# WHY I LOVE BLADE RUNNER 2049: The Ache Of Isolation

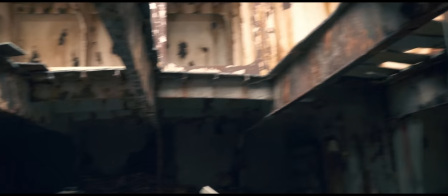252s
From the miniatures to the models to the cold concrete decor, there's decay, rust, erosion,
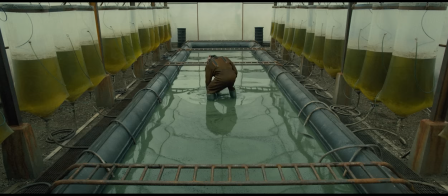260s
all textures of a dying world beyond repair, and I believe every inch of it, whether I'd like to or not,
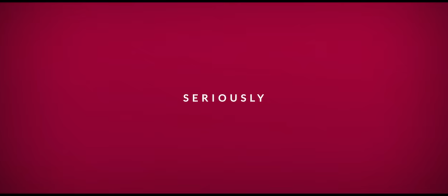267s
because it's all rendered so flawlessly real.
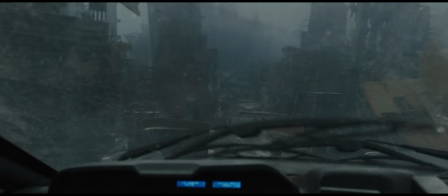272s
Seriously, 2049 is a film that's impossible to detect where the practical ends and the digital begins.
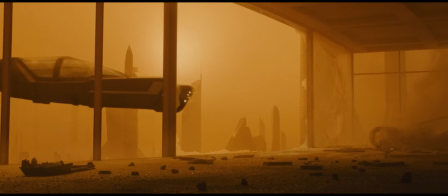278s
I get it ain't dealing with aliens and other worlds,
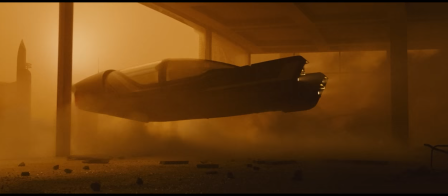281s
but I'd argue this is just about the best visual effects have ever been to this day.
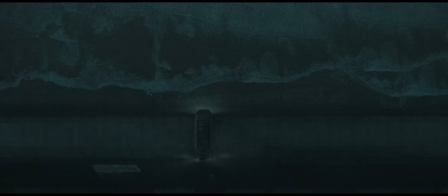288s
It's totally tangible, no questions asked.
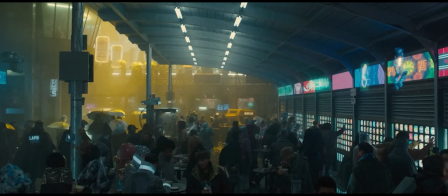292s
The result is the kind of world I look at and go, holy shit, looks phenomenal, but good lord, do I not want to live there?
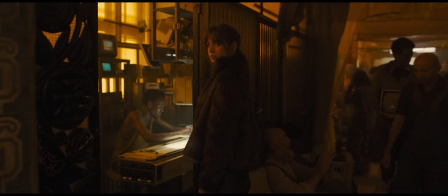300s
And the denizens of downtown LA don't seem to want that either.
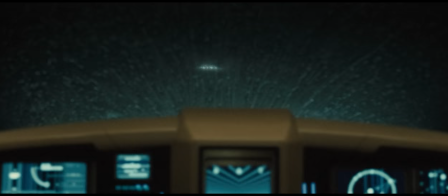305s
We're constantly told of a better life off world we never get to see,
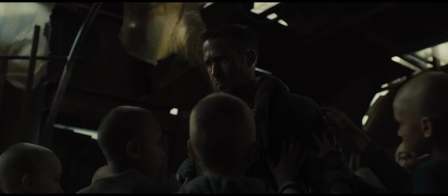310s
and all that's left behind are the sick and the poor, the forgotten.
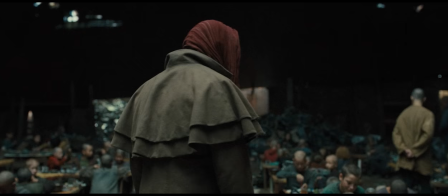315s
What kind of life is there for those that remain on a dying world?
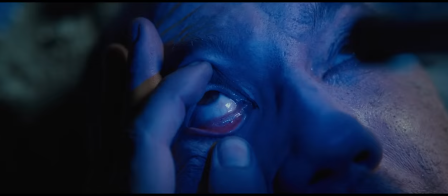320s
It's one of solitude, of cold, dark isolation, no matter who, or what, you really are inside.
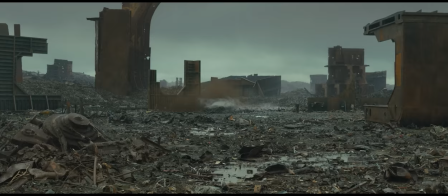330s
2049 paints a picture of a world that's harsh, unforgiving, and upsettingly austere,
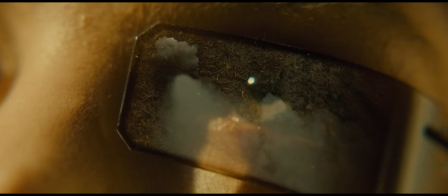338s
which begs the question, why does it all look so fucking pretty?
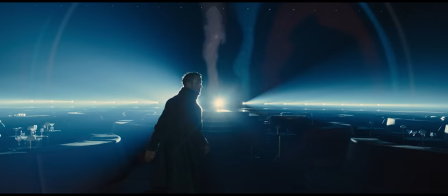348s
This is kind of antithetical to what this whole video is about, but fuck me, dude.
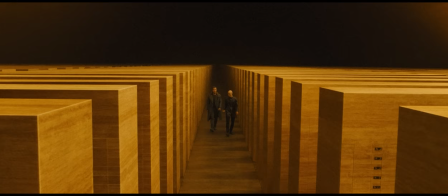354s
It is beyond unreasonable how good this thing looks. Like, it's just silly. It's silly. Sir Roger Deakins, who is always on some other shit, was absolutely on some other shit here.
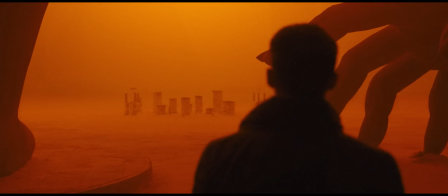368s
Like, the entire New Vegas stretch of 2049 is the biggest visual Chad manoeuvre of the 2010s,
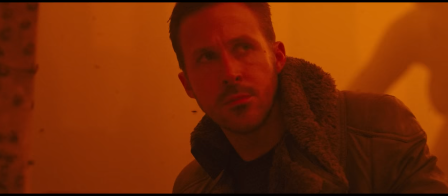375s
if not the century so far. Has colour ever looked this good?
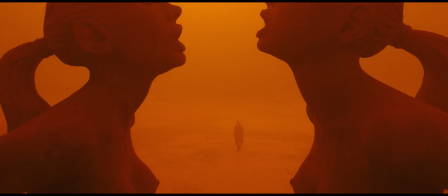381s
I'm not sure. Just wide after wide of the kind of stuff you'd frame up in an art museum.
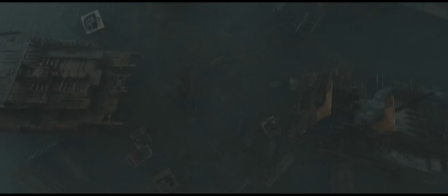388s
And it's not just the bold big city vistas and aerial overheads.
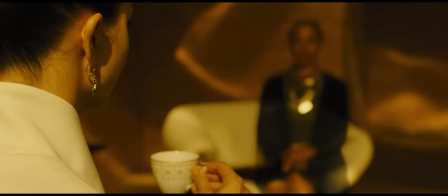392s
It's every shot. Every frame is holy shit.
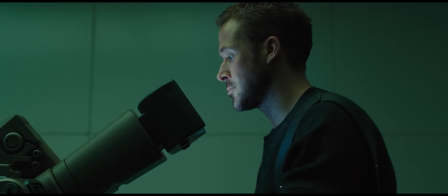397s
Like, let me just click through frames at random for a while. Bam.
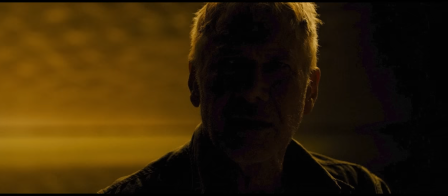402s
Bam. Bam. Bam. Boom.
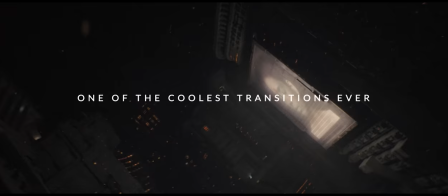406s
It's all so spectacular, so arresting on the eyes, but in each of those shots I jumped through, you'll notice, I think, one defining similarity. Every frame is lonely.
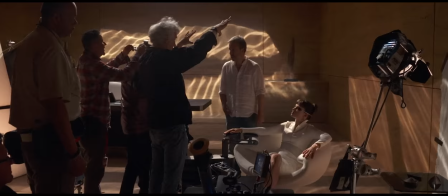423s
See, every lighting and compositional technique behind the beauty of Blade Runner 2049 has been activated for this effect.
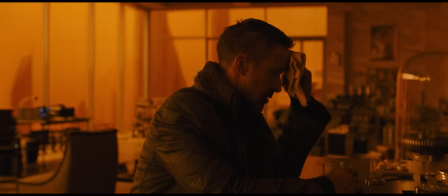431s
Let me walk you through this. First, and most obvious to me, is that this movie hates having two people in the same frame.
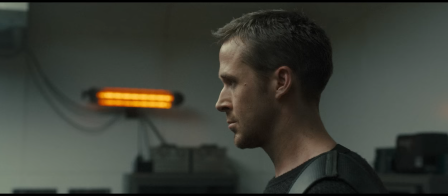441s
Two real people anyway. Real-ish. What better way to isolate a character than to disconnect them from all others?
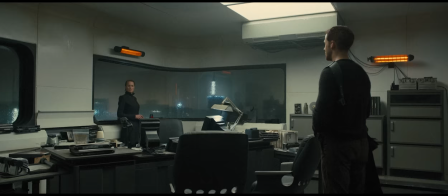450s
That's why almost every conversation feels so distant, like both characters are standing an entire room apart.
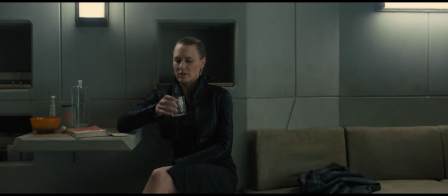458s
There's no intimacy at long range, no relationship when every shot is your own.
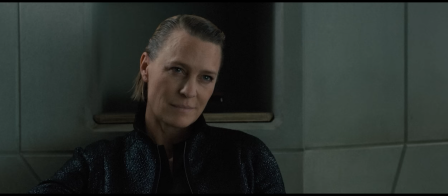464s
There's so much space between us, and it's all so cold.
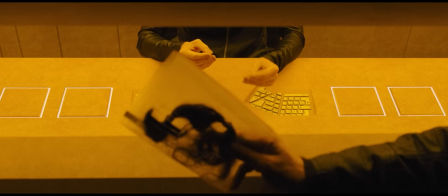470s
That separation is imperative, and it extends to us too.
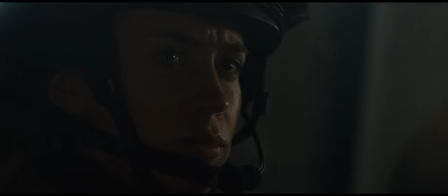474s
There's no extreme close-ups, no acute moments of intensity tight to the lens.
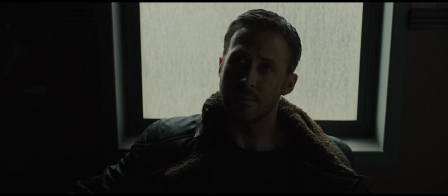479s
It's all shot in this same dispassionate, disengaged,
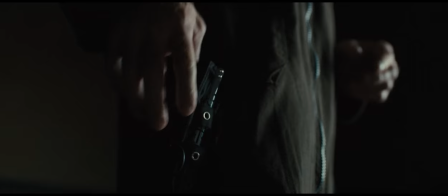485s
near-disinterested stillness set back from the subject.
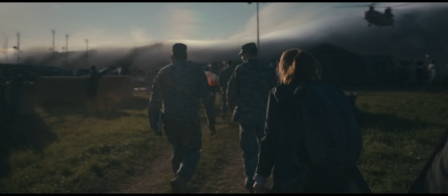489s
There ain't a handheld shot start to finish, because that's a tactile technique, a visceral, hands-on effect and this movie ain't looking for a personal touch. No, we deny touch.